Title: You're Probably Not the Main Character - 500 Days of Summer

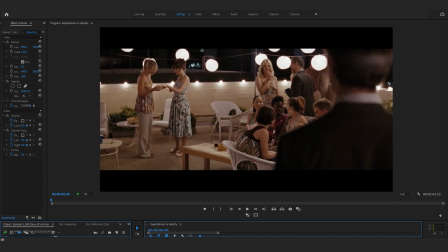249s
The amount of planning that went into this scene is extremely apparent in the juxtaposition of the two sequences, with both their similarities and the stark differences.
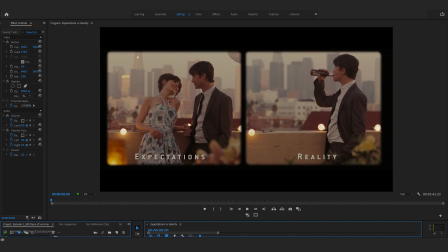258s
This is what makes it so effective. When watching the scene, there are numerous similarities in the environment and the set design,
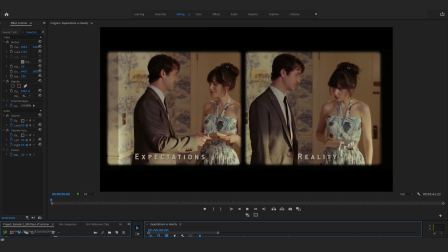265s
the outfit that Summer and Tom is wearing, as well as his ascent up the stairs. However, the only scene that goes exactly as planned is Summer opening the book.
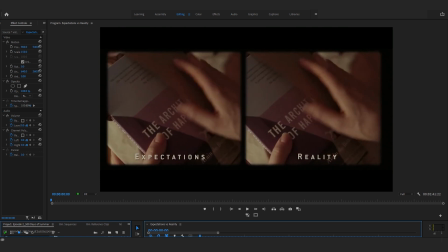275s
This is the only shot that we see that is identical between expectation and reality.
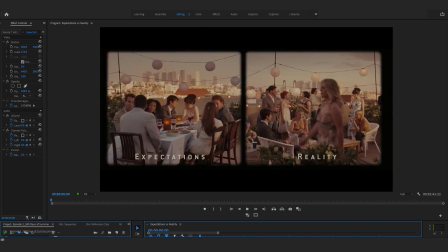280s
Everything else, from her reaction to the gift, to the layout of the party, to her and Tom's interactions, are different than Tom expected.
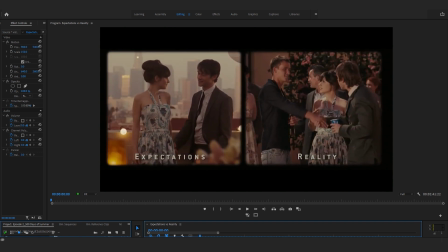288s
When it comes to the differences, this is where we notice just how much thought was put into expectation versus reality.
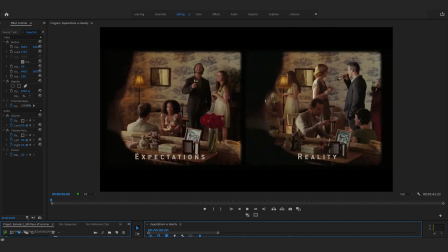295s
You can notice small set design differences.
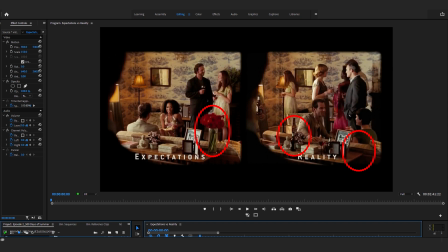298s
The expectation scene is a bit cleaner, there's fresh flowers about, whereas the reality shows beer bottles, a little bit of mess, and a lack of fresh flowers, which is probably a lot more realistic to how Summer would live and throw a party.
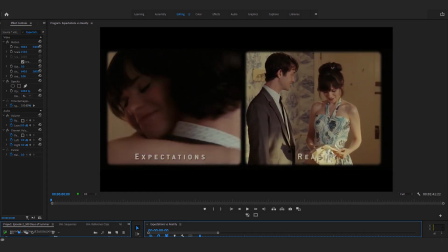310s
The shots are tighter and more intimate in expectation.
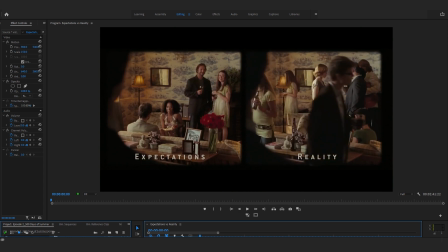313s
The party also all acknowledges Tom all at once, and he seems to be the center of attention. However, reality shows people more sprawled out, all in their own little world and having their own conversations.
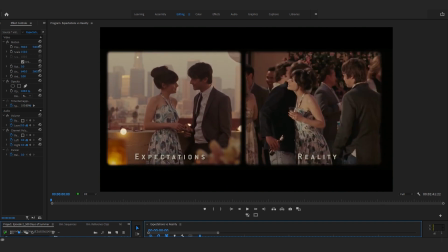325s
This conveys Tom's distance from Summer's world, as well as shows a more accurate representation of what would happen.
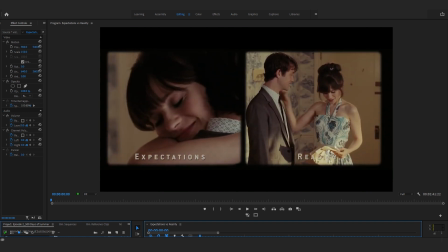332s
The final difference between expectation and reality is Tom is with Summer nearly every second of expectation.
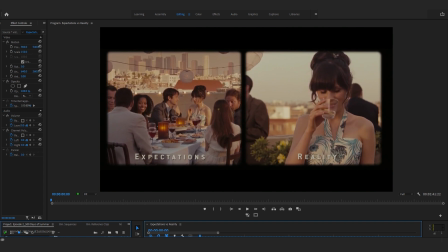339s
However, he is on his own in nearly every frame of reality, culminating in the shot where he is entirely on his own,
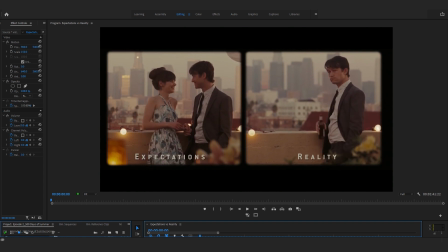345s
juxtaposed with his expectation of having his own little private conversation with Summer while the party happens behind them.
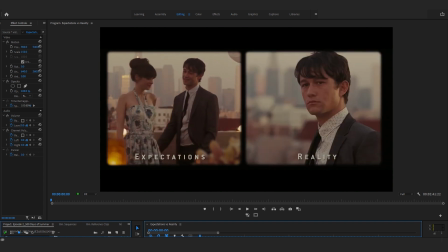352s
While some very memorable scenes in films come from unscripted moments or off-the-cuff creativity in the editing bay,
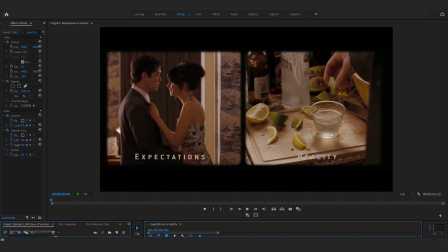359s
forethought is nearly always rewarded when it comes to post-production.
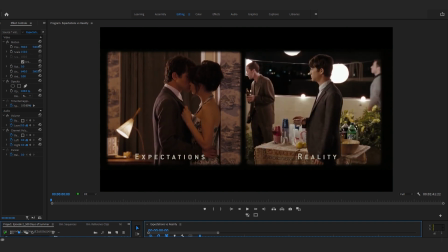363s
Planning for an effect like split screen is what can take an okay sequence and turn it into the most iconic moment in the entire film.
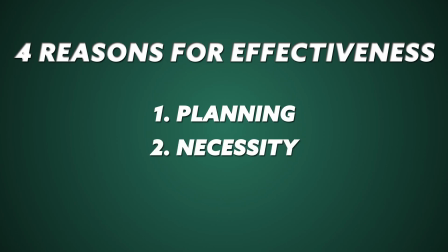369s
The next element we want to look at is necessity. Would the scene have been effective without the use of split screen?
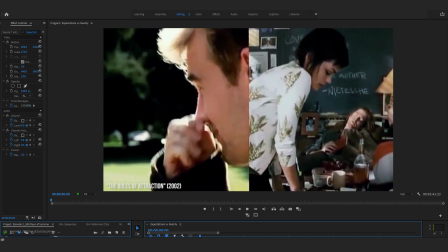376s
With any stylistic choice, it's important to ask the question, could this scene be told as effectively without the special effect?
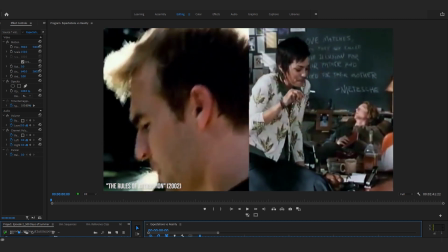382s
Not every stylistic choice has to have meaning. Sometimes it can just be a cool shot and/or add to the atmosphere or tone of a film.
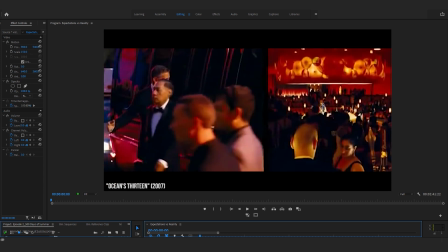390s
For example, the Ocean's films. These films consistently use rapid split screens to show simultaneous events happening.
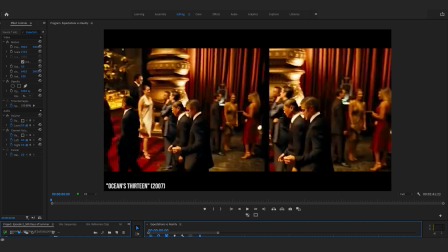397s
While these sequences could have been done with simple jump cuts, the use of split screen adds to the overall tone of the film, a cool, sleek sequence that matches the cool, sleek entourage.
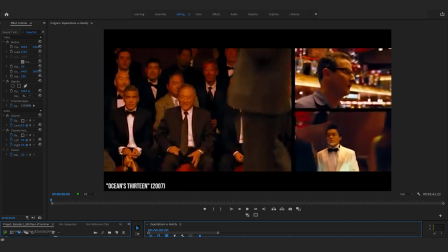408s
These sequences, while cool, aren't necessarily the first thing people remember when they think about the Ocean's films.
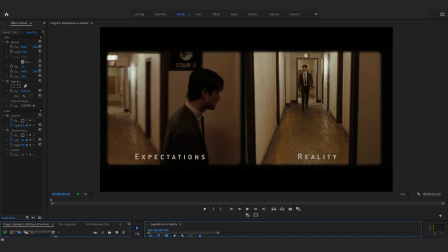414s
However, in 500 Days of Summer, could the same effect be achieved with jump cuts or sequential editing?
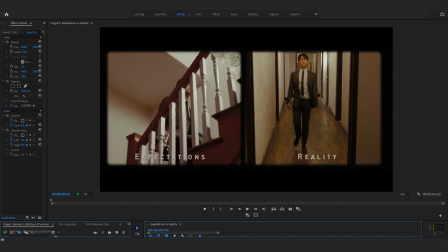420s
Well, the short answer is no. Let's take a look at why.
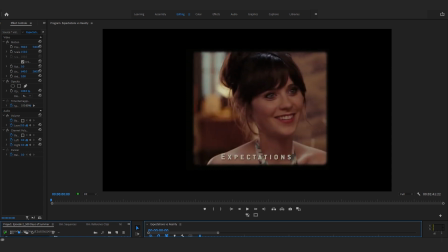423s
If the scene was done with jump cuts, the viewer would have been taken out of the moment every time it cut between scenes and needed to readjust to what they're viewing,
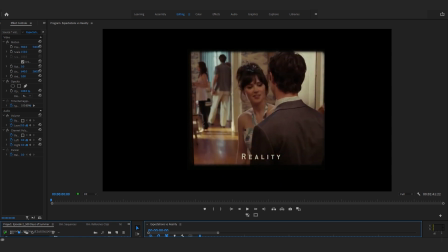431s
rather than watching it play out in real time simultaneously. The quick cutting would have also changed the tone of the film.
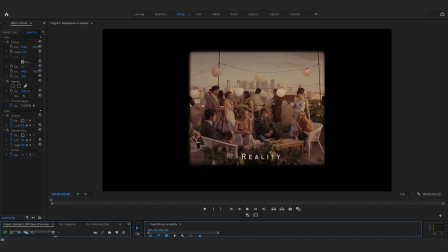438s
Quick cutting creates a state of agitation or anxiety, and this scene is much more emotional and longing.
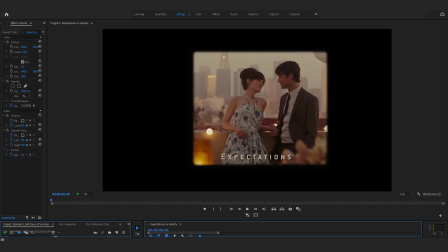443s
If shooting sequentially, the emotional gut punch would have been lost. Watching an entire scene play out, then watching the entire scene play out again, but slightly different, would have taken much longer, potentially losing the audience's attention span.
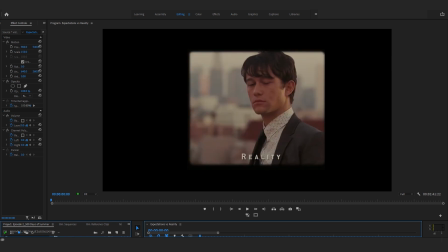457s
Whether using jump cuts or sequential editing, distinguishing expectation from reality would have had to come down to lighting, color, costuming.
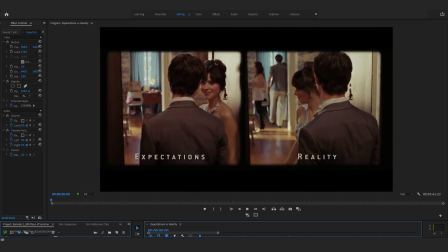465s
By keeping every factor the same, except a few actions of the scene and some set design choices,
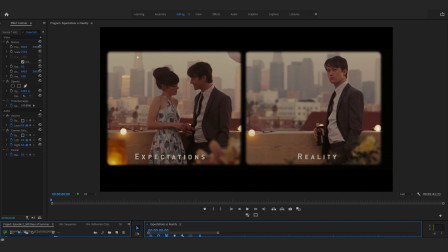470s
it shows just how close Tom was to having the fairy tale ending he imagined, making the realization that it won't play out how he wants that much harder.
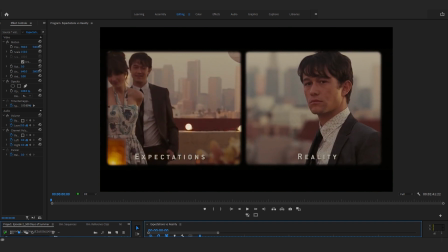479s
As soon as Tom notices Summer showing off her ring, reality overtakes his expectations.
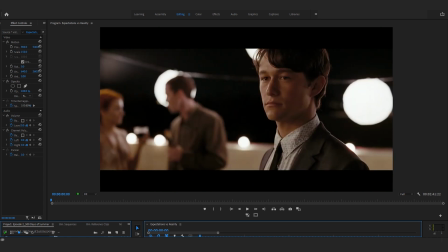484s
Her engagement is the nail in the coffin for any expectation Tom has for Summer and him getting back together.